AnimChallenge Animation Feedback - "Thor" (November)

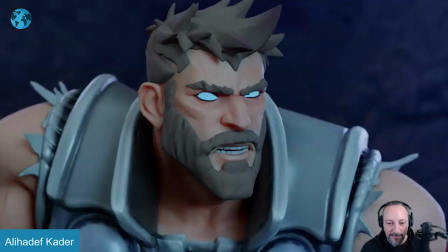So you can't do darts and thought process, but it feels like he's going, what? Into this. and it would be cool to add something where again we can't do eye darts but maybe a slight relaxation in the eyebrows and potentially maybe like a dart or two in the head it's kind of
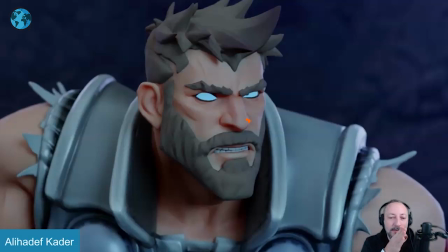it'll it'll it's almost like your eye darts are now in the head doing this so we we have a slight read on the face
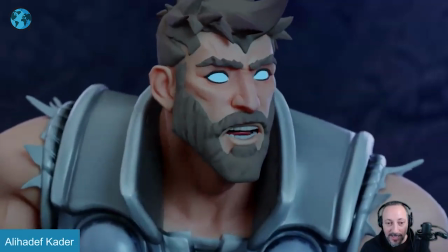that he sees something processing something and then that's the final result because of it and
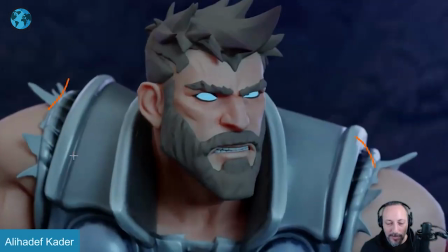then I will probably not have that second drop in the shoulders personally just because it's it's going back here breathing and then it would be more like a like almost an inhale hold or an exhale wait or it's anything tense that would lead to the thought process if that makes sense like it's
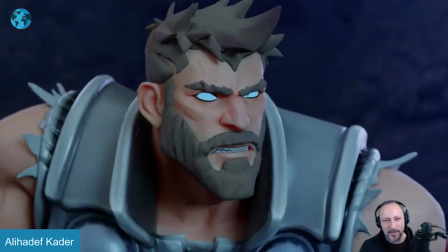more physical breathing and then it stops because it's wait what and then goes into that
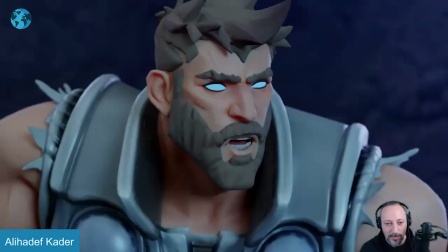and that i think that would be picky i do love that look at that render i gotta say
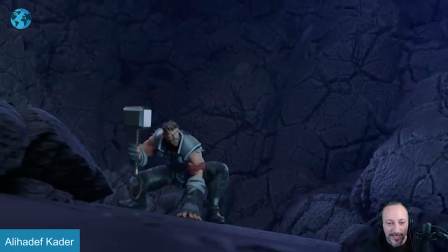and that is that very cool shot it's gonna be my subjective two cents and that is that thanks all righty there's sound here let's play this in full
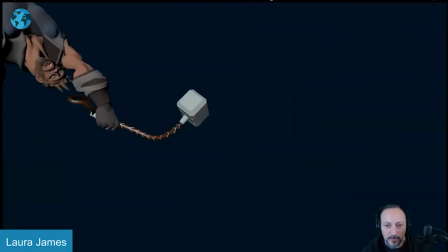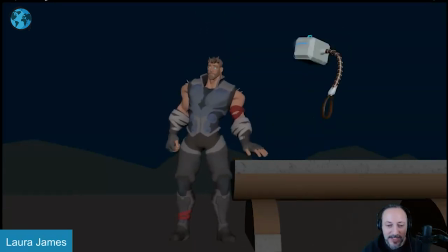i like this one a lot there's a lot of cool stuff in it uh i have tiny details i mainly picked this one because i like it a lot i love this here hey there's so much i like i like that this is a bit you know cartoonier in terms of its approach
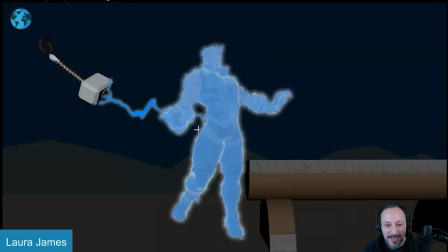in terms of the handle it has its own life i like all of that here the effects and the look of it i love that you can see the skeleton i love the whole
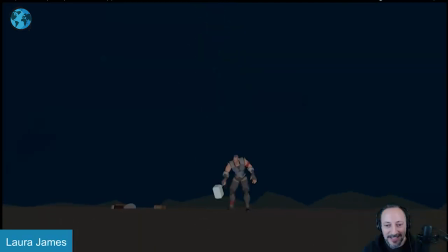progression going in there all of that the crazy action into that and then that at the end my comments
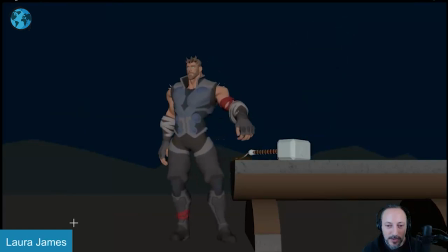for this here are minimal in terms of things like a rotation like that with the wrist with the fingers kind of all evenly cupped somewhat evenly but most of them that i would give it a bit more of a just a bit more interesting hand pose finger pose and also rotating that hand
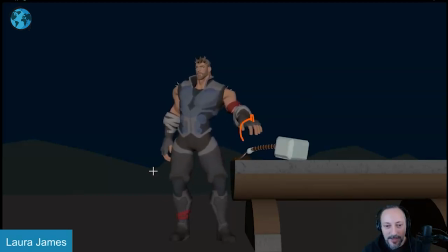a bit more so it's less just one axis type of thing i'd also have fingers that same thing here just a bit more offset and also not moving at the same time they all feel like when they do anything they curl or move or extend whatever you have to like here for instance
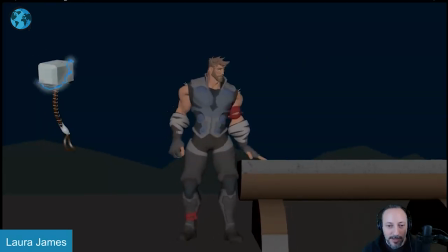they all do it at the same time and also hit fairly harsh um moments there where i don't know if that needs to be that harsh
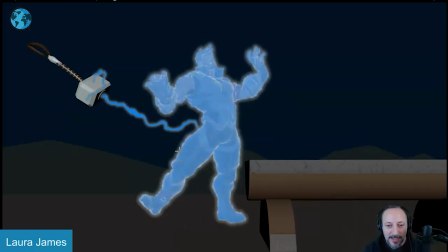silhouettes sometimes could be maybe a bit cleaner not that it's crazy again the color silhouette helps you with the fingers but it's mostly detail stuff on that
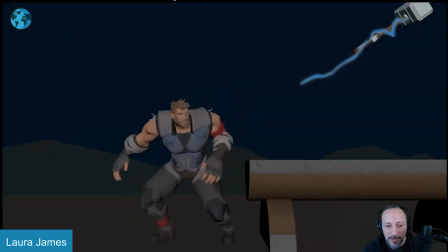the other one would be it's a tricky thing was it moves so quickly but at this point he goes up here and the camera already starts to go and i would i would personally delay it so that it's the character that leads the camera but also because of that imagine the frame would
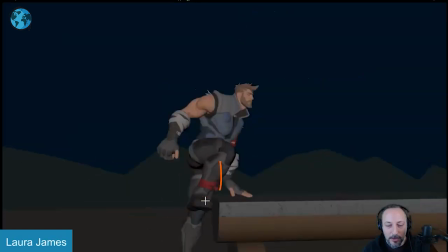be here instead of up there we would have a longer look on what the legs are doing not that you have a probably
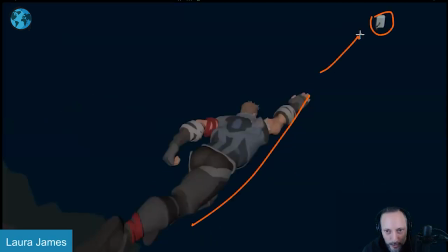longer look on the push-off it's nice that you can see this so we understand that's where i want to go but it's just it's a combination of we're kind
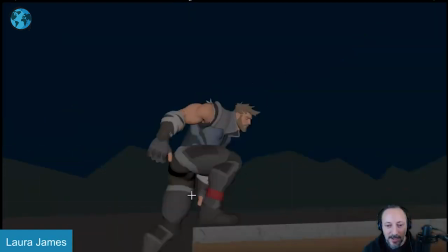of going a bit too soon with the camera but also almost missing what the character is doing here because you also have a bit of an overlap
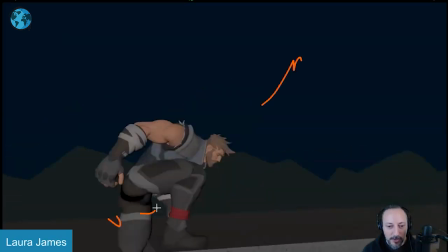of arm of leg so the silhouette's kind of gone but it's also all very dark at least on my monitor i mean i'll watch other things
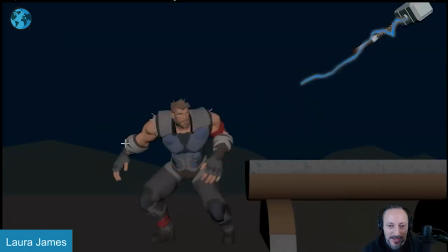that seem better so it could also be me but generally it's just the silhouette could be strong in terms of the background so it's a whole combination of things of silhouette camera and background here that kind of make this moment a bit mushy where it's what did i just watch did he just
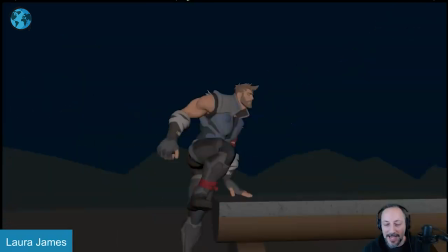jump off oh he put his leg on there to push off i think that could be just a bit stronger and speaking of which here it's all
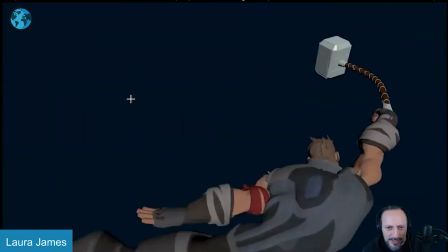fun to watch all of that but i'm not quite seeing it would be neat even if it's just something that's slightly lighter maybe could be clouds